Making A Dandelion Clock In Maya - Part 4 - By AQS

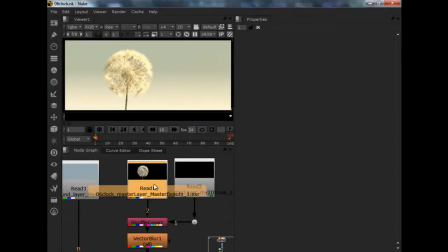496s
So I rendered the Dandelion alone.
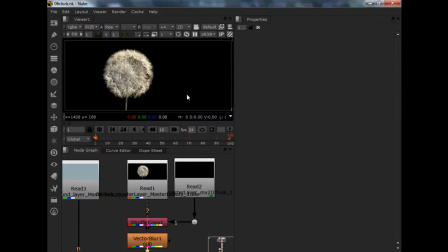502s
Okay, without the background.
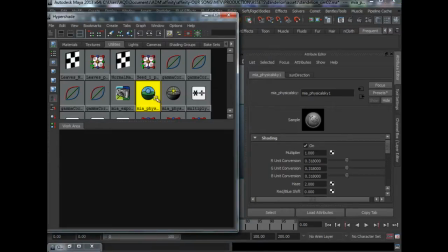503s
Okay, to do that, if you come under MI Physical Sky, okay, if you scroll down, there's this use background. By default, this is checked on. You can turn it off so that it doesn't render the background. Okay, so let's come over to Nuke.
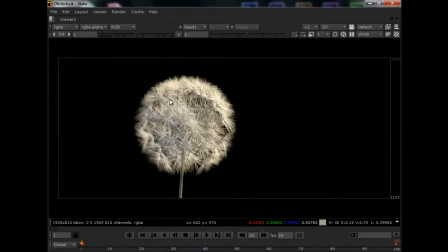521s
Okay, we have a the Dandelion alone without a background.
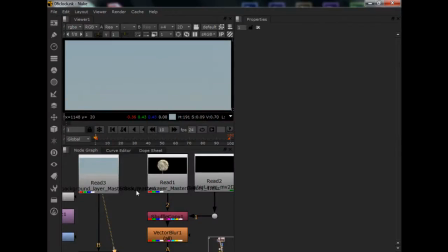528s
We have a background, okay, which is actually just a blue background, and we have a
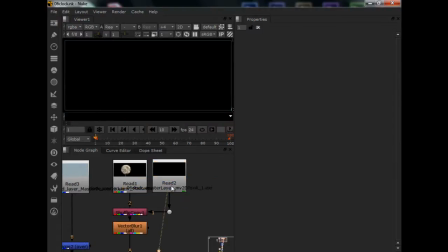538s
motion 2D motion blur pass, okay, which you can't actually preview it from here. So let's come back here. Okay, so the first step is to add the motion blur.
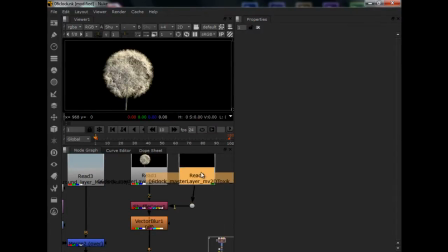550s
Okay, to do that, we need to combine this motion blur pass, okay, into our master beauty flow. Okay, so we'll use a shuffle copy.
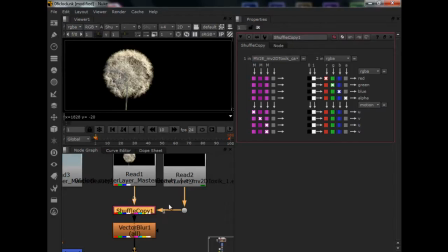566s
Okay, this is number one. So I will pipe number one's motion vector pass, okay, into the motion. Okay, right here into the motion
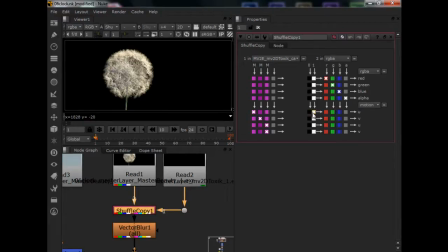585s
channel. So this and this will become U and V. Okay, and the RGBA will remain the same. So U and V of our output will be equal to the
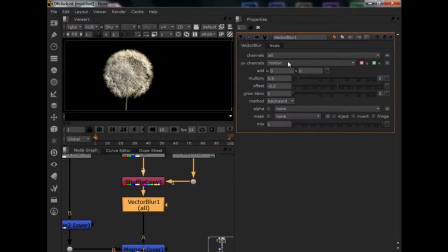604s
motion path. Okay, so when we come to vector blur, okay, we just need to select motion and have it at 0.5, which is the kind of the default value, which works fine for me.
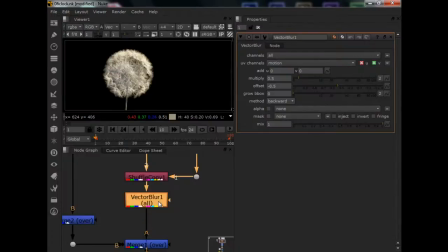620s
Okay, you can see it here. So this is readout, this is width.
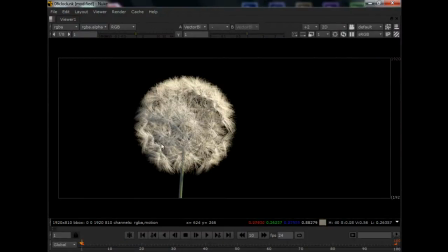626s
Okay, so it adds a blur to your seats which are moving.
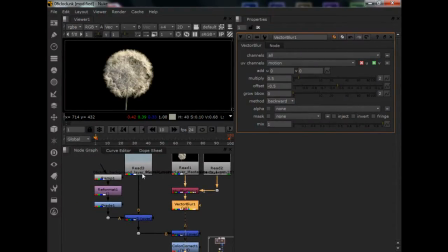631s
Okay, so as for my background, okay,
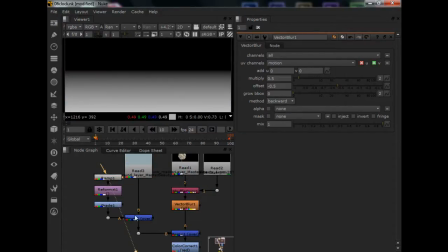636s
I added a ramp so that when I comp it over,
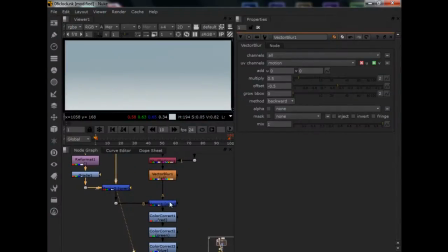643s
it's slightly brighter on the bottom, and when I merge it, okay, using a merge node, okay,
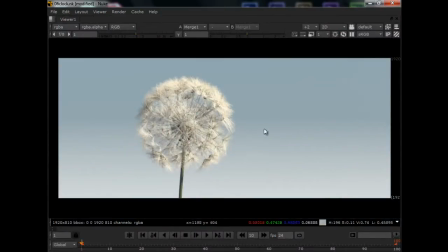650s
which is over, okay, you can see that it's kind of looking like more like what I want.
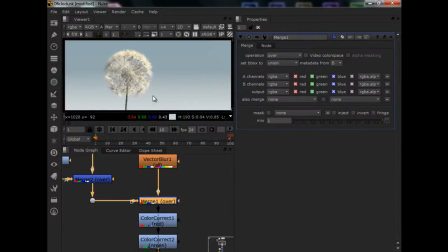658s
Okay, the horizon is like more in a dreamy effect. Okay, so I'll give it some color correction
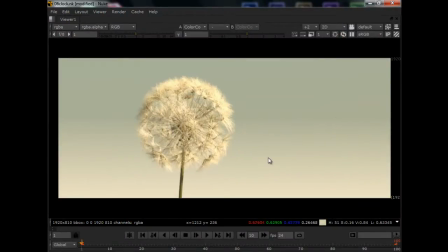668s
to get it to look like the colors that I planned in my color script of my music video.
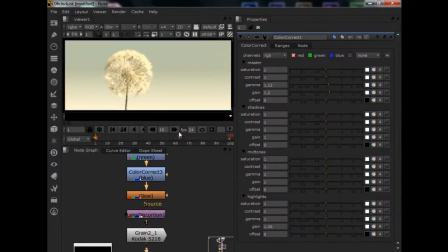674s
Okay, and give it a little bit of glow so that it has a little bit more contrast. Okay, some lens distortion.
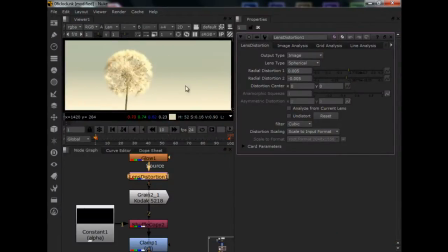684s
This is a subtle thing which I used in my music video, and I just stick to it as part of my workflow in order to maintain a consistent look. And of course, I use the same grain that I used throughout the music video.
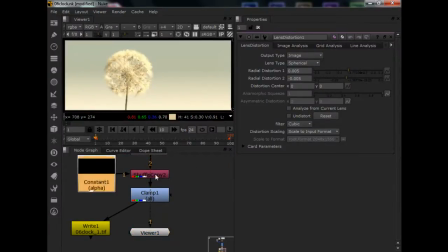699s
Okay, and in the end, I remove the alpha by giving it a constant alpha.
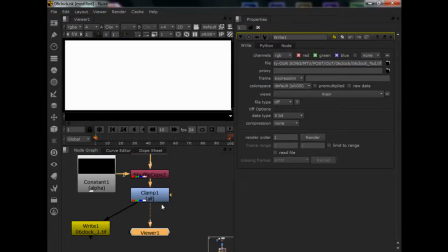708s
Okay, clamp, and we are ready to write the final. Okay, the final shot here.
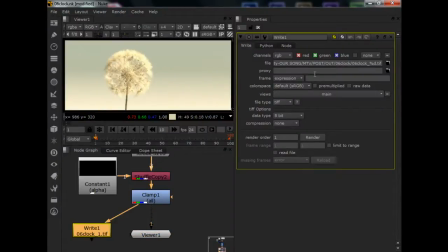715s
Okay, so in my write node, I just need to output it to. Okay, I call it 06 clock underscore. Okay, the frame number dot tiff. Okay, that's my final output.
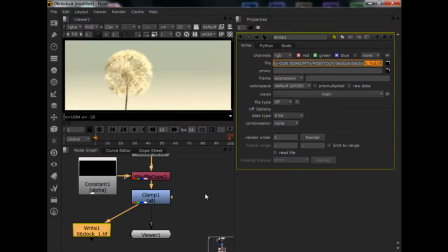730s
Okay, if you do that correctly, you should be able to get to the video that I had previously,
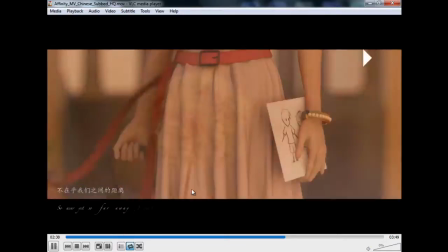738s
which is over here.